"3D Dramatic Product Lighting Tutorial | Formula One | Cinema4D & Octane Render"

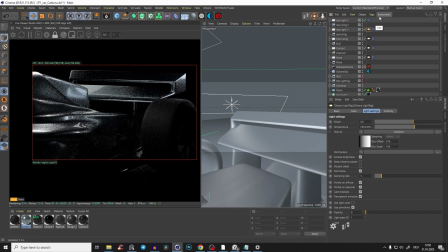20:17 But guys, like look at this, but look at this comparison,
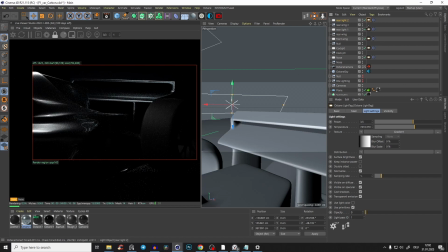20:21 like without those two real lights and with those lights, that looks 1 trillion times better.
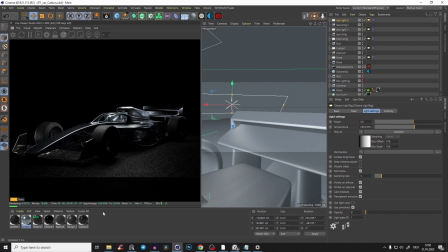20:31 And yeah, I like that really a lot. And let's work a little bit.
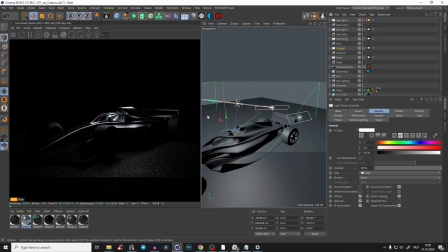20:37 So I just disable all of that light and just work a little bit more on the cockpit light,
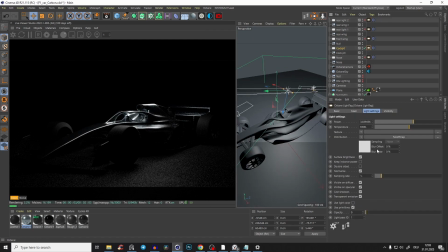20:45 because I'm not so
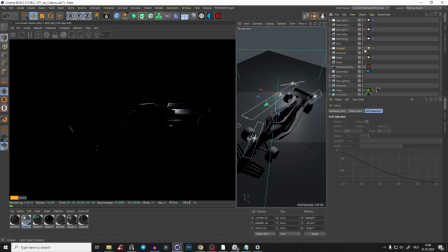20:50 yeah, I think I like that. So I just again made it very thin, and here like across everything.
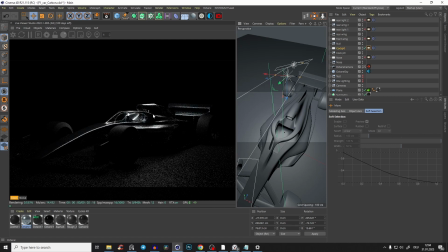20:59 And you see, I just want,
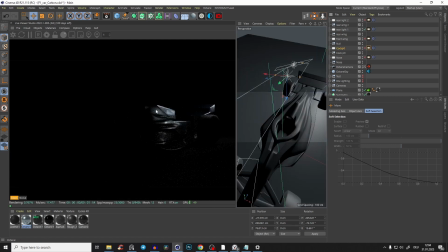21:01 because our other light sources are already lighting those areas up,
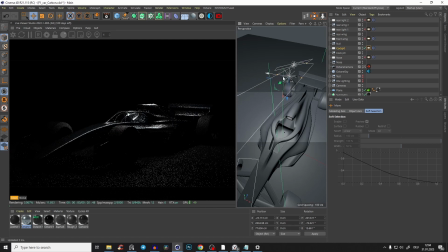21:08 so I don't want too much brightness on those spots here.
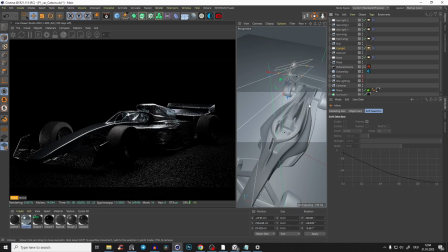21:13 But yeah, something like that. Yeah, I don't want to spend too much time with it in the tutorial.
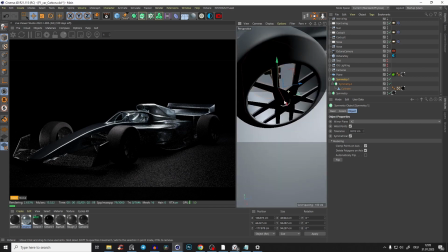21:19 Oh, and I just realized, yeah, I don't know where the discs are.
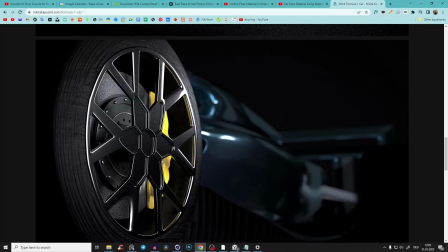21:25 Like here, this thing in the inside. But yeah, you will get it, of course, in the download.
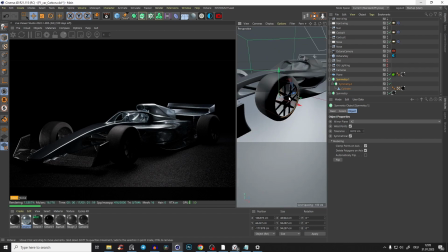21:31 But yeah, I just want to show it to you just to emphasize this side here a little bit, because I think it's a little bit too dark.
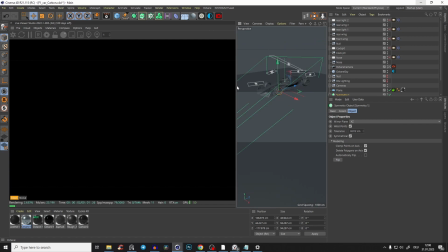21:39 And I think we could improve it like a tiny bit. And for that, I don't need a target, but I need an area light.
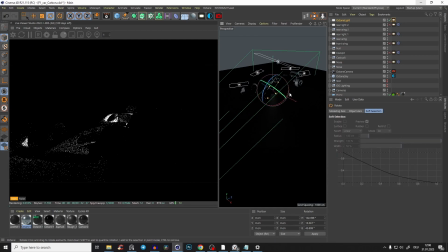21:48 And this area light, I just rotate 90 degrees
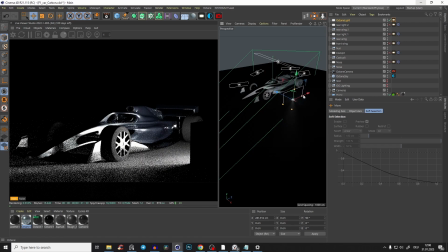21:54 and bring it here and make it very long and like very thin
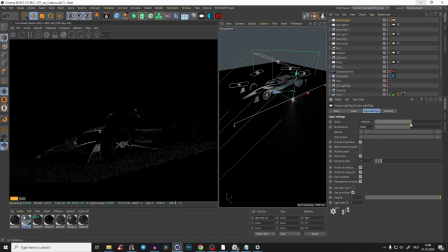22:00 and make it not bright at all.
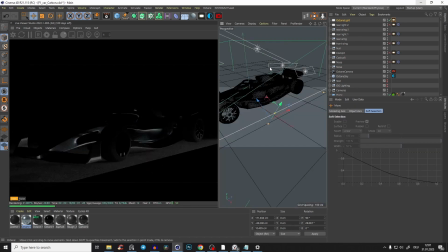22:06 Let me just constant shading lines here so we just see it a little bit better. Yeah, something like that, but it looks weird because our ground is lit up again. So just make the light pass ID number 3 exactly.
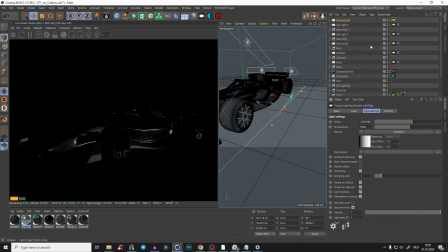22:19 And yeah, let's bring in also a gradient and make it 2dV. Yeah, something like that. And maybe just make it a tiny bit brighter. So yeah, you see, we just get a tiny bit more of like this design elements here.
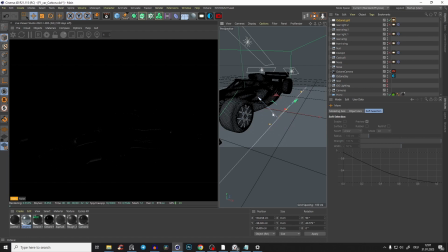22:39 So maybe we can even rotate it a tiny bit, but really just a little bit. And if we bring everything back and make this light just a little bit more bluish,
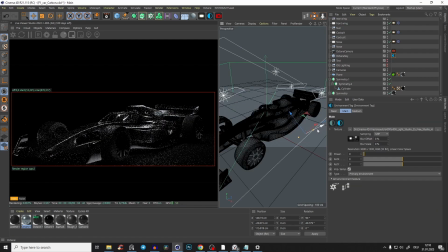22:48 okay, maybe we could bring it even more a little bit up.
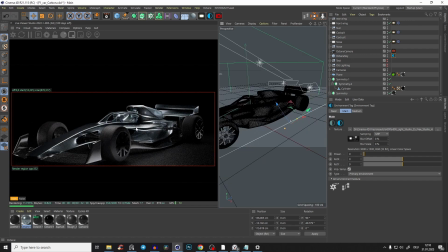22:53 Yeah, and you see we get like more and more highlights, and somehow I like that, but also I don't like that too much here. So yeah, but yeah, like in general, look, like if the discs would be a little bit nicer design, you would get like something like that.
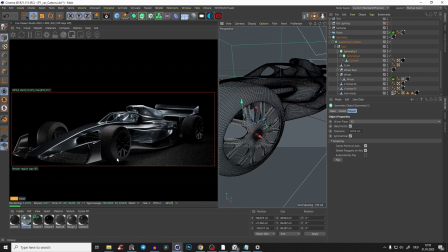23:13 But again, like the design is not good, but anyway, you understand what I mean. You see, like we get again like those edges. But yeah, in general, yeah, I think that looks really cool.
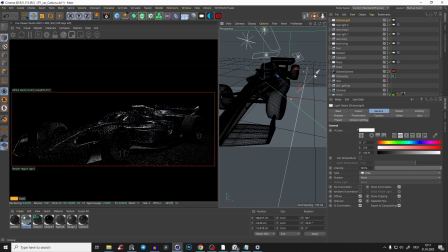23:23 And maybe just bring the light, that's not so emphasized exactly. Yeah, something like that. Yeah, so that's the thing.
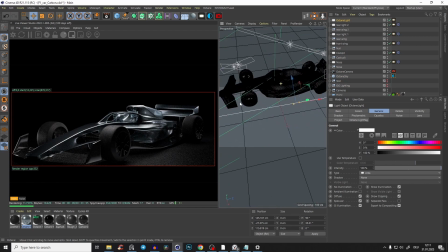23:31 Like when everything is dark, you don't need an HDR environment, and especially for that kind of dramatic light.
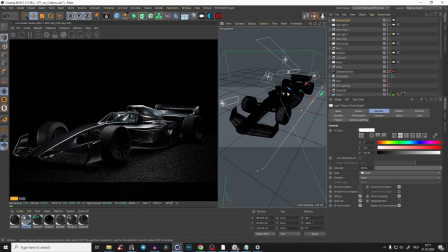23:37 And then you can just, as we did here and all of the other tutorials, use every light source and place it exactly where you want, because you have the full control over it, right? So yeah, let me know if you liked that video, like and subscribe.
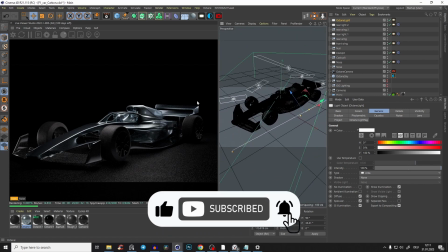23:52 And you can download, as I said, everything completely in the first link in the description.
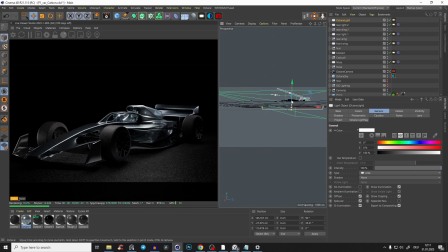23:58 So check it out and tell me if you like that kind of tutorials. And see you in the next one.